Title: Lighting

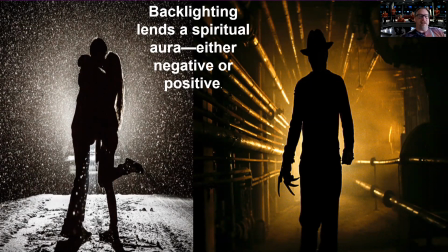20:38 Like in this image from the backlighting and the underneath coming basically out of the sewer or the boiler room in Freddy Krueger, A Nightmare Before,
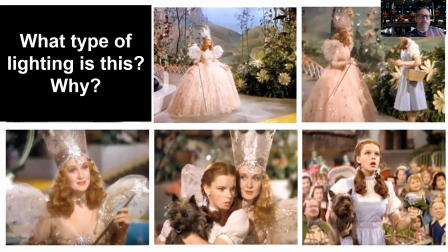20:48 A Nightmare on Elm Street. So what type of lighting is this? Note, look at Glenda's face. Here, all except for here, where you see a little shadow.
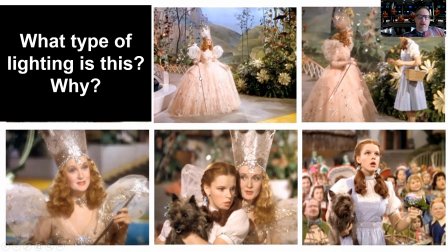21:02 This is going to be good Hollywood lighting. Type of lighting is this.
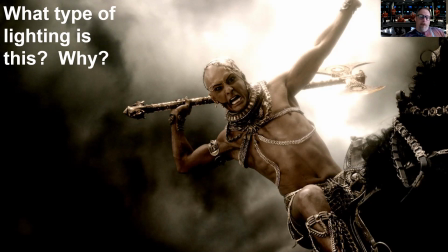21:10 All right, you've got the dark foreboding. You've got that beautiful background lighting. So we do have backlighting, but we have other lighting as well. So this is going to be high contrast where this guy's coming to kill you.
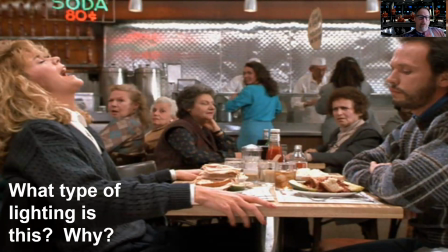21:23 Type of lighting is this. Look around. Note, you'll see shadows that are starting to show up. Shadows here. Shadow here. It's not all lit up. Shadow even right here. Her as she goes through that orgasm we talked about last time. We'll see this later on in acting.
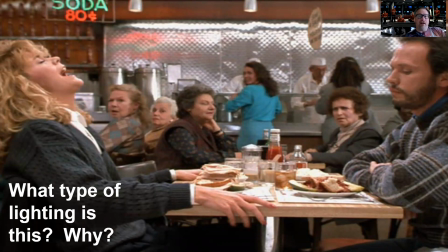21:39 This is a great ad-lib scene that kind of just developing. She was not meant to go through a complete orgasm. And note, the women around her did not know what was going to go on in the act.
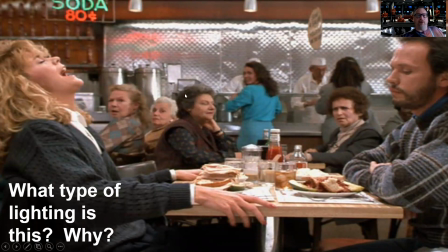21:51 And so they were amazing. One of the great lines in film, this woman here right afterwards, the actress comes over that's playing the waitress and says, "What do you want? Or what will you have?" And she says, "I'll have whatever she's having," after she just had an orgasm. So this is going to be Hollywood lighting, 3-point lighting,
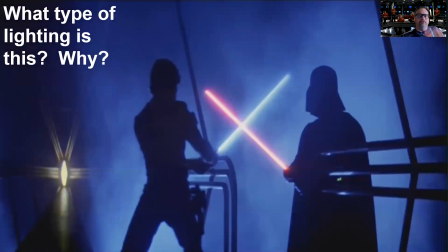22:11 backlighting, high contrast lighting, right? Really showing the back. But this could also be considered low key, but this is low key contrast because it's good versus evil.
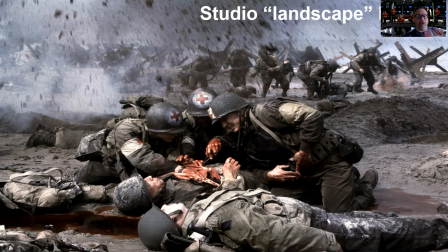22:22 And here, one of the interesting things is I'd like you to pause the video and go through and count how many different lighting sources are showing up here. It's pretty remarkable in this scene. Any guesses? There you go.
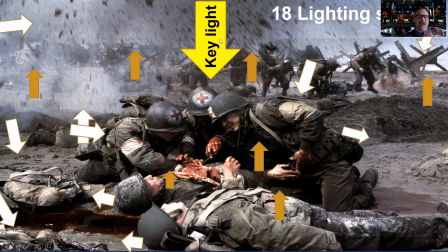22:35 Look, the key light is actually right above. You have all these lights pointed up, showing you tiny little details, making you think you're looking at natural light, which you're not. This is completely a studio set made up. So if you count them, I think there's 17 different points of light or 18 different points of light.
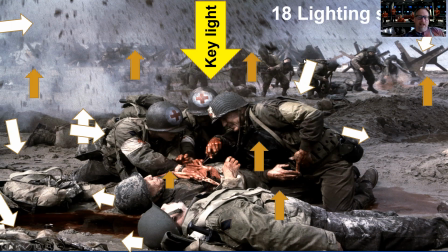22:53 It's kind of remarkable. Thank you, Steven Spielberg, for making this film. Fantastic film.
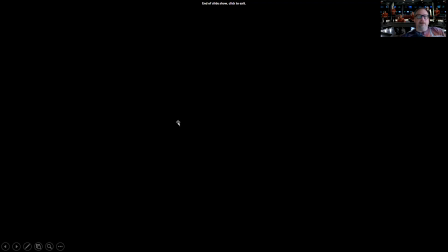23:00 All right. So any questions we have? Any questions at all that we have on lighting in the different kind of conditions? Because that's one of the analysis you're going to do this week. No? Great. Have a wonderful day. Bye, guys.